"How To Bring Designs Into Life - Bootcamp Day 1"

And then I get you clients from my own agency. So imagine, literally, if you get into the community and you get to a certain good level where you can edit, I guarantee you a client. I literally give you a client from my own agency, and I've already been doing this. And why am I saying all this? Because there is a Black Friday offer going on. As Black Friday is approaching in the next 7 days, it is at a discounted price right now, only for the next 7 days.
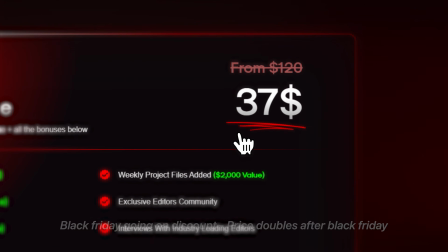After this, the price will increase. If you join now, you'll be grandfathered in forever at the price that you join at. So no matter how high the price goes, you stay at the same price. But yeah, if you guys want more in-depth details, then make sure you click on the first link in the description below and check exactly what's on the inside, and I promise you it's your next best move. But yeah, with that being said, let's get back right to it.
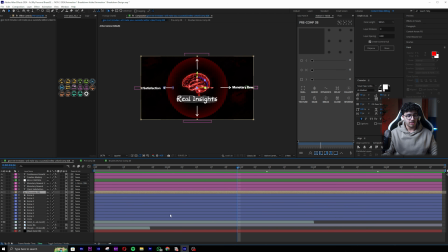Now basically, we want to animate the arrows and everything else. So to do that, I will find my arrow.
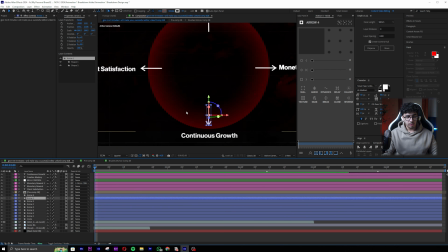You can see we have a couple of arrows over here for some reason. So what you gotta do is, if your project file the arrows are fixed, then okay, don't do what I'm doing.
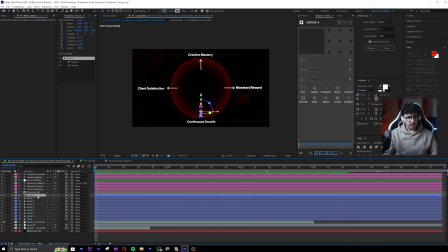But if your arrows are duplicated, then just delete the upper version. Basically, there is a duplication of the arrows for some reason, so don't worry too much about that. Now this is the right arrow, this is the down arrow, this is the up arrow, and this is the left arrow. So what I want to do is I want each arrow to sequentially come starting from right
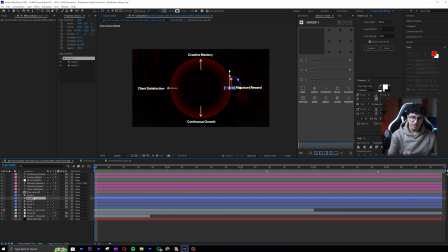in a clockwise manner, because I think clockwise just makes more sense logically in real life to move in this way. You get me? So what I will do is I'll just make it start from right, because in general I'm just the type of person who likes to start things with right,
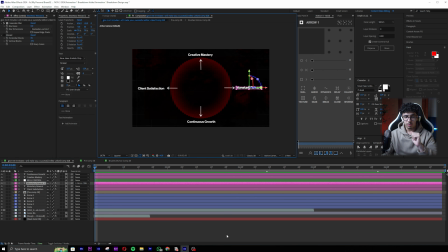and I want my viewers to see monetary rewards the first thing. So that's what like clicks on their brain. They're like, real insights is monetary rewards for me, so that's good. They will see monetary rewards as the first thing. So that's like just a little thought process behind it. Now there's a duplication of monetary reward as well.
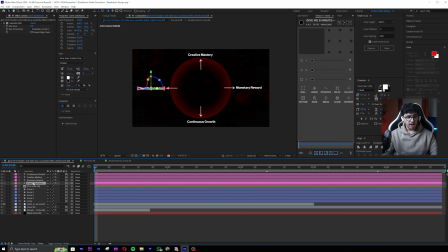Just delete that. Okay, delete that. And now we want to animate the arrows for each one of them. So we have the right arrow over here. What I'm gonna do is press P on my keyboard, okay, and I'll go 2 seconds ahead or 1 second in front, depends.
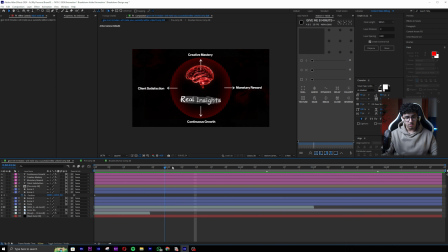What I will do is I'll wait for this animation to almost finish. So let's look at where it finishes.
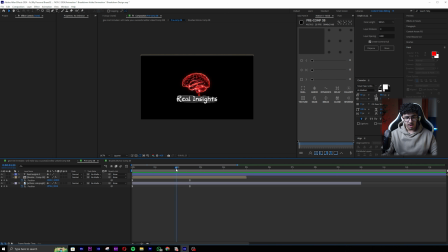I'll go like a few frames behind it, like around 2 seconds. It finishes at 2.5, right? So I want my next animation to start a little bit before it.
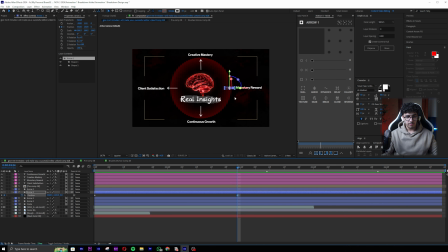And yeah, let me just move this.
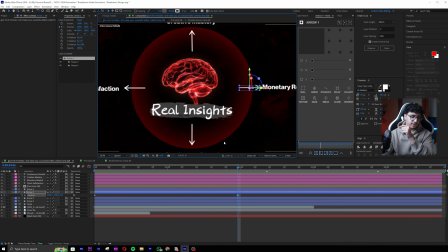Now the arrow is obviously facing left, so it doesn't make sense that it comes, or the arrow is facing right, sorry. It doesn't make sense that it positions from right. I want it to come from like, I want the arrows to look like they came from the brain.
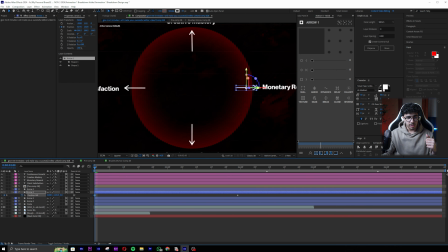Okay, so that's something, for example. So what I'm gonna do is make the arrows come up, you see, from the middle, like this. And I'll do that for all the arrows. So let me press P on all of them. Press P, position, take the default position in front, take it in front like this.
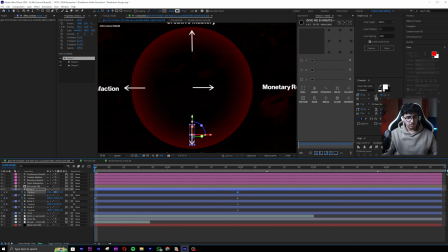I know where it finishes now. And now put all of them in the middle. So pull this one to the middle like this, like a clock basically. Pull this one to the middle, pull this one to the middle. So this is how it's kind of gonna be. It doesn't matter, don't worry about this. Don't worry about it being accurate. Now look, this is how the arrows will move.
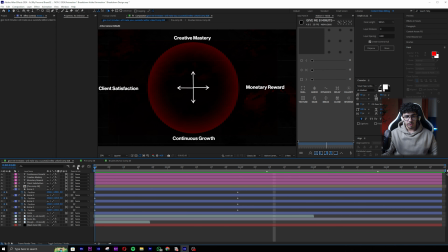Obviously this looks really weird and it looks shit.
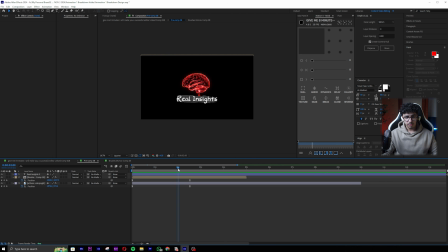So what we said that over here, like at 2 frames, or maybe in the middle of it, the arrow movement is gonna start.
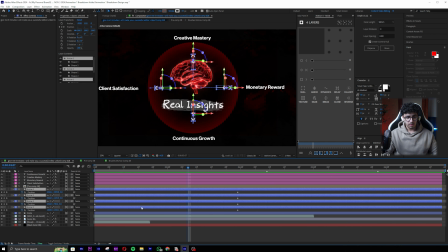So now I will pull the arrows, okay, and make them start from here. Now you see, basically this is how it's gonna work. We want to do a graph, so let me F9 or just right click, go to easy ease,
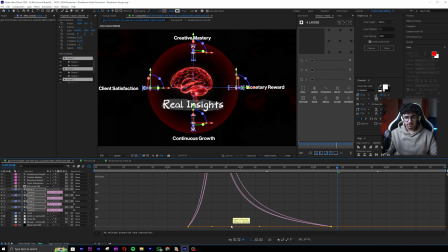and pretty much I will pull this all the way to the front, and I'll pull this all the way to the front as well. So we basically have them coming out very sharply. You guys can see they're coming out very sharply in this way.
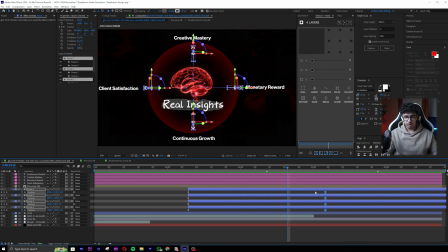Now it does feel a bit slow, so let me just pull this a bit backward randomly. Nice. So we said what? Clockwise, right?
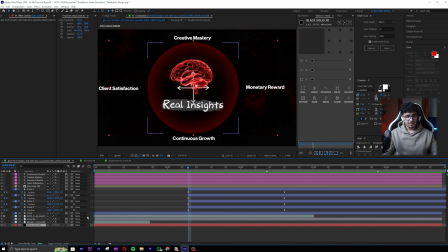So monetary reward is gonna come up first, the basically the arrow, so over here, and then we go 5 frames in ahead. So 1 2 3 4 5, and then I'm gonna push this so it starts this 1 2 3 4 5.
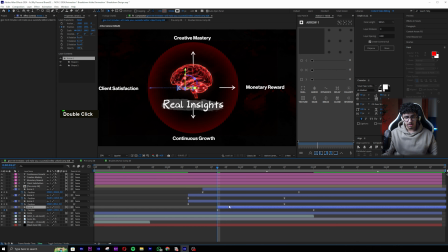I'm gonna push this one so it starts 5 frames ahead, 1 2 3 4 5, and then I'm gonna push this one. So let's have a look. See, every one of them comes one by one, and I think it should be even more delayed, but we're gonna sync that later on with the camera movement, don't worry.
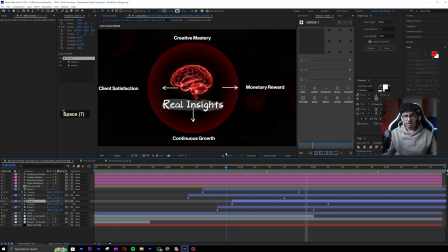Now obviously once the arrow comes, it makes sense that the text will pop up. So what I want to do is basically I want to do the exact same thing we did before, which is go here, position, or actually I have a better idea now that I think of it.
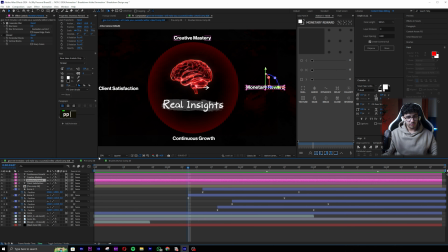So this arrow comes and I'm gonna do an opposite movement. See, I use for example opposite movement in a good way.
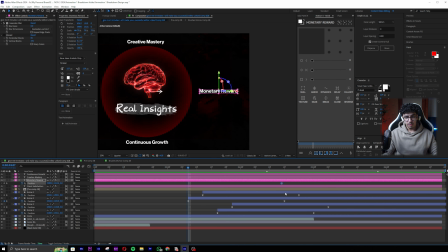It doesn't like literally have to be the same. So I will sync it exactly to the arrow animation. You can see exactly to the arrow animation, and I'll make it come from like here halfway, doesn't matter. Okay, and I'll do the exact same graph, which was F9, and it was this graph.
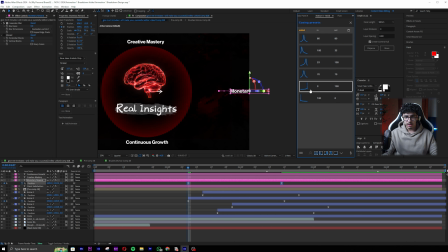Now I won't do the graph every time just so I can save time. We don't got all day. If you guys have got all day, then definitely Editor's League is there.
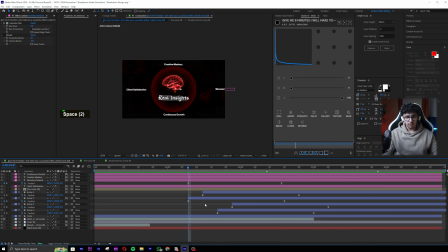So yeah, now see the monetary rewards, the way it comes, I like it. So I will sync all of the text the same way that I did with the shape. So come up over here, take continuous growth, P, pull the shape backward like this from outside, do this graph.
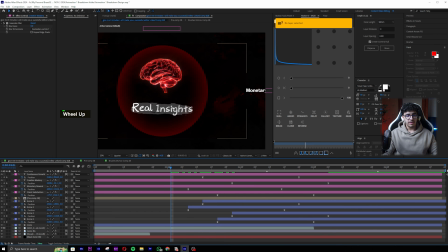I'll be back once it's done. So now you guys can see basically the arrows and the animations are synced.
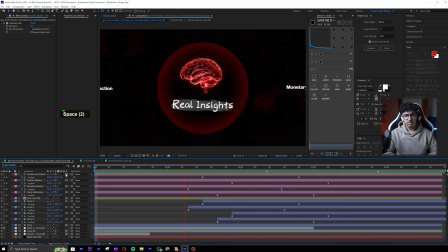Look, now we have this animation. This comes up, boom, boom, nice, cool. And what I said, another thing we have is the magic portal that is behind. So the magic portal cannot just exist out of nowhere. Maybe it could, but I feel like it will be weird.
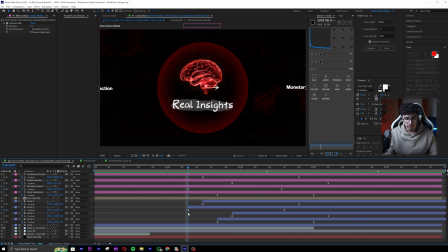So what I will do is once these arrows start animating, I'll make the magic portal come out as well. So it looks like the arrows are coming out of the magic portal. It will look amazing. So I'll pull this all the way to the last keyframe, okay? The last keyframe, and I will basically make it 0.
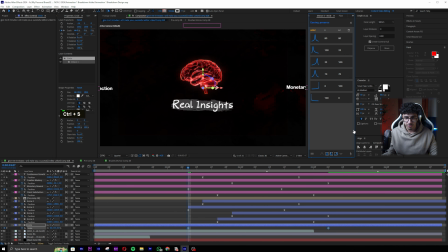Looks good. Now I'll do the same graph, which was this one, 0 and 100.
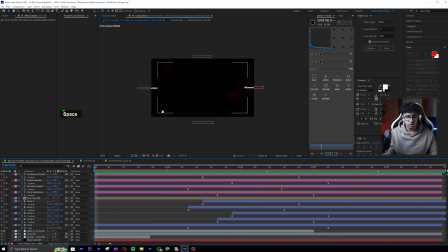And let's have a look. Cool, not too bad. But look, this animation looks dry right now.
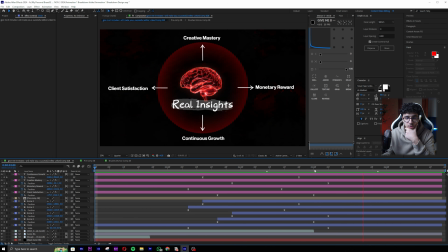It looks dry. And one thing that I like to do is I like to add less dryness and always have dynamics in my animation. Like things are always moving. So before I even like involve more things, let me think like, how can I make this scene look significantly better?
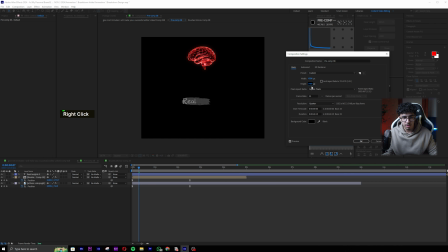By the way, we have to go inside this pre-comp, which is the brain one, and extend the height.
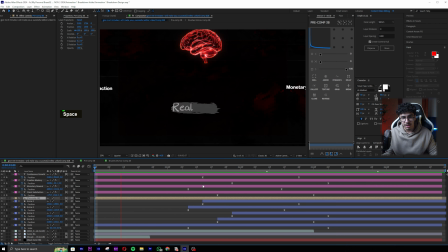Just because I realized it was cutting out. So yeah, now I'm thinking, how can I make this animation less dry?
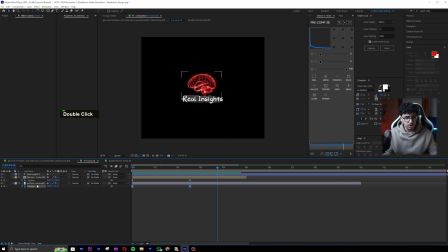So first thing, I have an idea. Go onto the brain and add like a wiggle to it. So over here you guys will see there is already wiggle, but I'm just gonna delete that and I'm gonna do it again. So yeah, basically add an effect called transform. You guys will see it.
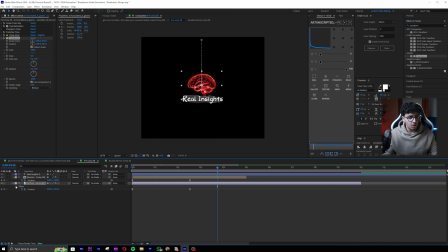Drag dash it, and then open up effects from here, go to transform, and hold Alt on your keyboard and click, and then just write up wiggle, and basically in the starting it will be frequency. So frequency is how much it moves, so I'll do like 2, and then amplitude would be like 10, for example.
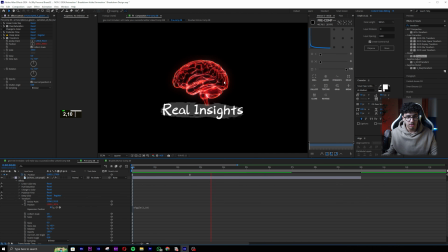So now let's have a look. See, you can see there is this very nice movement and I love it. I think we can just have a bit more amplitude, which is gonna be like maybe 40. Yeah. Now one thing is I don't want this to be so smooth, because my animation, the style that I'm going for, is more of a laggy type style.
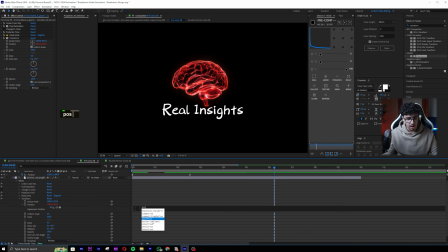So what I'm gonna do is just add an effect called posterize time, which should be above the wiggle, and I'll make the posterize like 4.